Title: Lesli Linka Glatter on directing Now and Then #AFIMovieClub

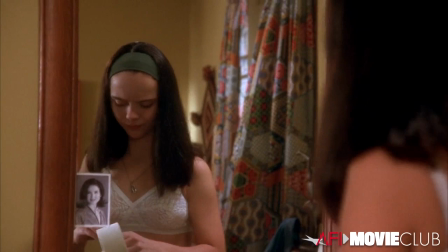3:48 no matter what i do they just keep getting bigger now we get to meet roberta the
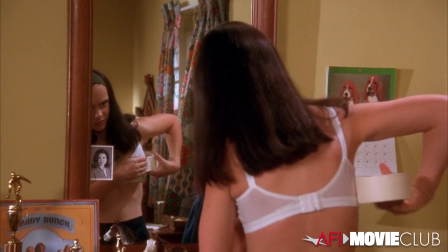3:54 amazing christina ricci and she doesn't want to
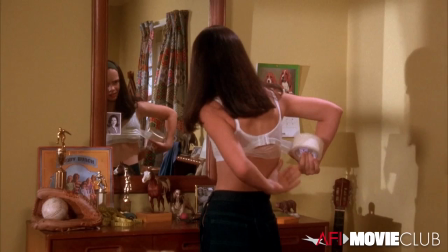3:59 be changing yet she wants to stay a girl and uh the photo that's on the
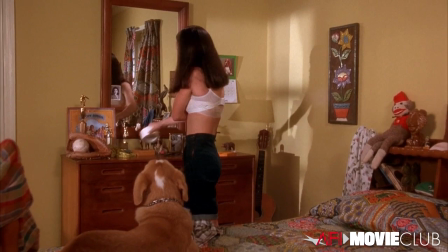4:05 mirror which is supposed to be roberta's mother that is actually jennifer todd who
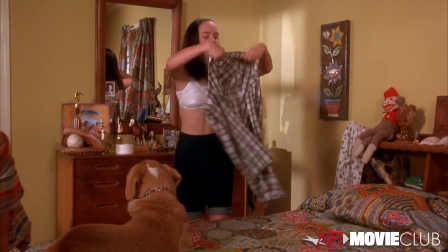4:11 was one of the producers of the film.
Everyone got in. Roberta grew up with her dad and three older brothers.
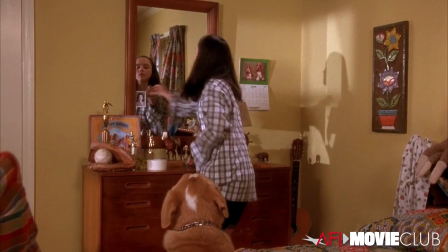4:17 Her mother died when she was four. That's her in the picture. Roberta never left the house without that picture. Shut up, man!
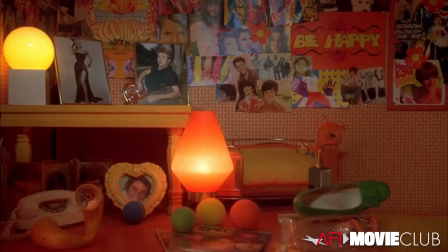4:29 And this piece was so important to me, is to see the world of her brothers. That's what she lives with.
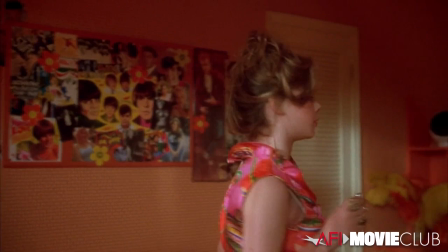4:37 Tina, tell us how you felt at the exact moment you realized you had won.
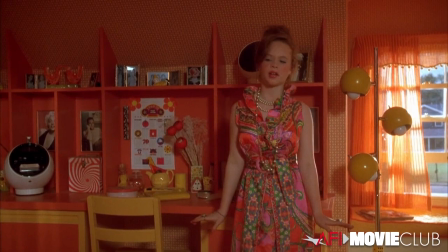4:42 Of course, Thora Birch, who is the one who wants to be an actress. And I loved everything about the production design of this room.
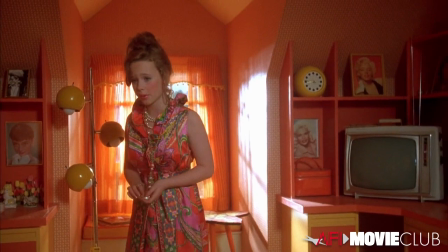4:50 This said everything to me about who Teenie is, even down to the moment of like taking off her retainer.
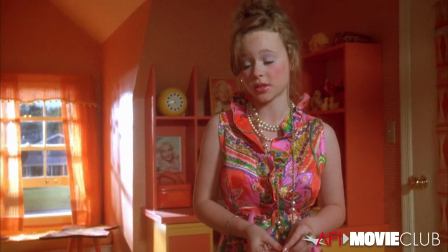4:58 To win an Academy Award at such a young age is an enormous accomplishment. Where will you go from here?
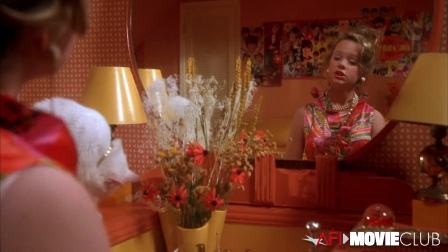5:05 The cat happened by chance. But again, I love the fact this was all in one shot.
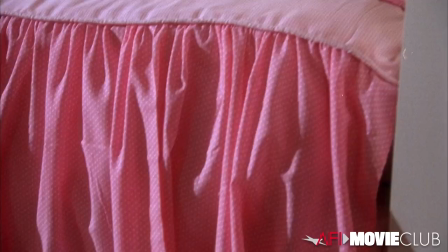5:11 These are really 12-year-old girls. All of the girls were the age they were playing.
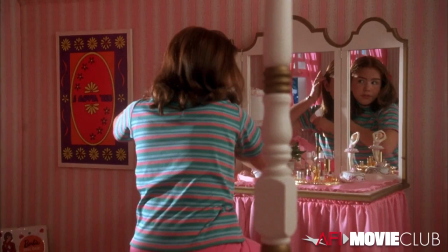5:17 What can I say about the introduction of Chrissy? This room, again, describes everything about her.
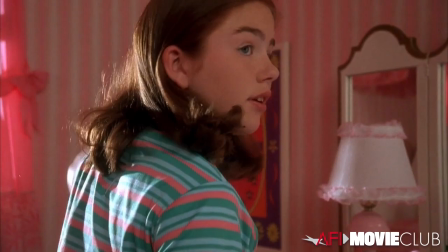5:26 The pink, the canopy, the hairbrush, the amazing Bonnie Hunt playing her mother.
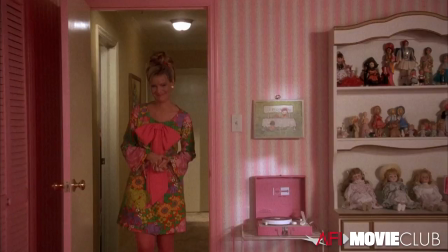5:33 Oh, sorry, honey. Can I come in? Sure.
oh honey keep this closed records get dusty
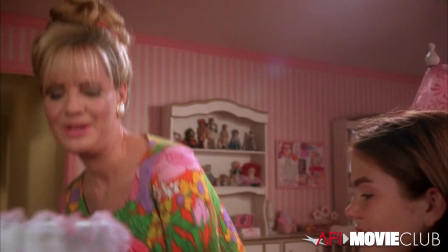5:42 uh-oh canopy up canopy down isn't that the right way a lot of this was improvised
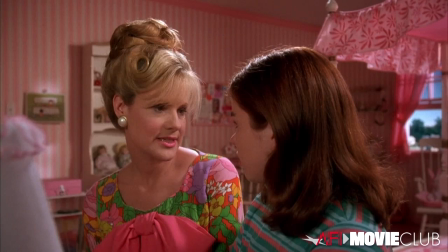5:48 so of course there was dialogue scripted but the canopy up canopy down that
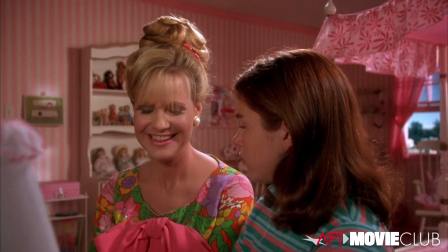5:53 was all ad-libbed and that's who bonnie was bonnie is a comedian so if you
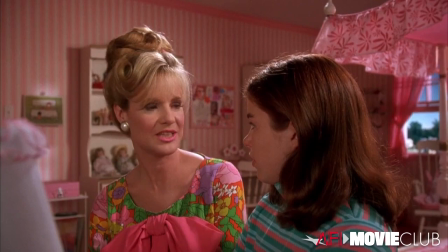5:59 are given that gift as a director to have an extraordinary actor like that who makes it better, fantastic.
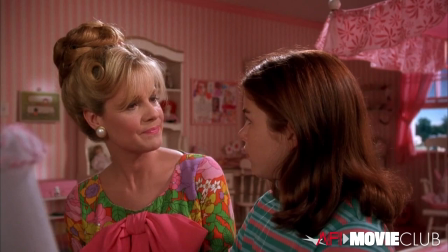6:07 That's all you could ever wish for. So it's that combination of being open to opportunity, but having a clear plan because you know what your story is.
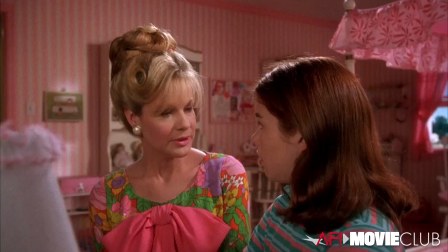6:15 A lot of this about the plant, watering the plant, also improvised.
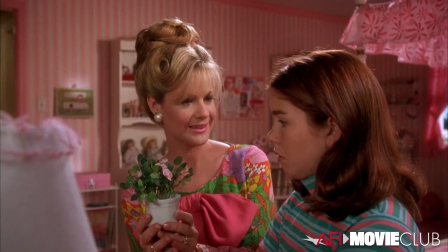6:22 This is a flower, right? Okay.
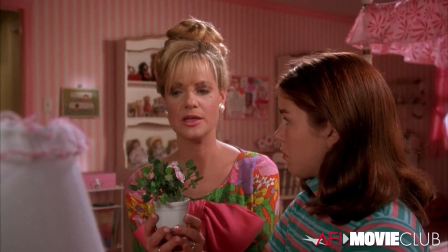6:25 Well, all women have a garden and a garden needs a big hose to water it.
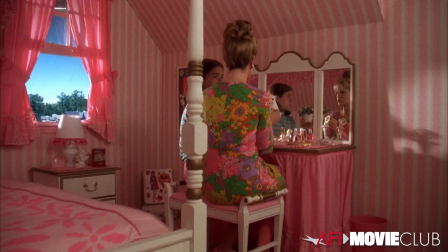6:32 Or a small hose, as long as it works.
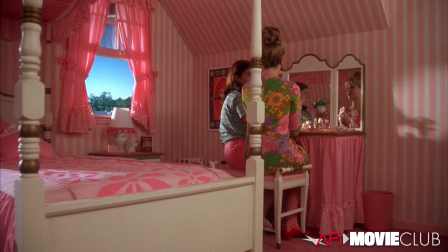6:35 As a direct result of this conversation, Chrissy will spend a significant part of her adult life obsessed with gardening.
It is incredible to me that now and then has had the kind of impact it has on a number of generations of women. And I think it's still because there have not been a lot of films made about growing up a girl, which is amazing to me.
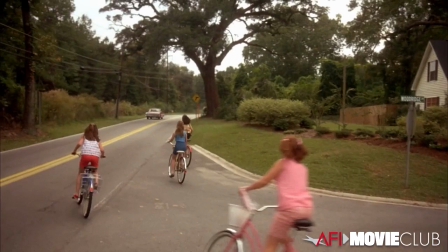7:01 I love hearing that women watch this film and they decide, are they a teeny?
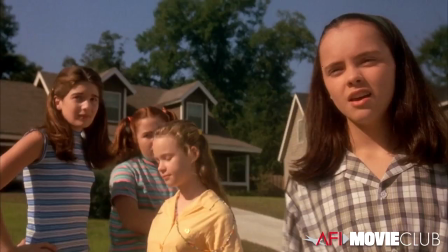7:07 Are they a Samantha? Are they a Chrissy or a combination?
Hey, Wormy Wormers.
It means so much to me that it's still relevant.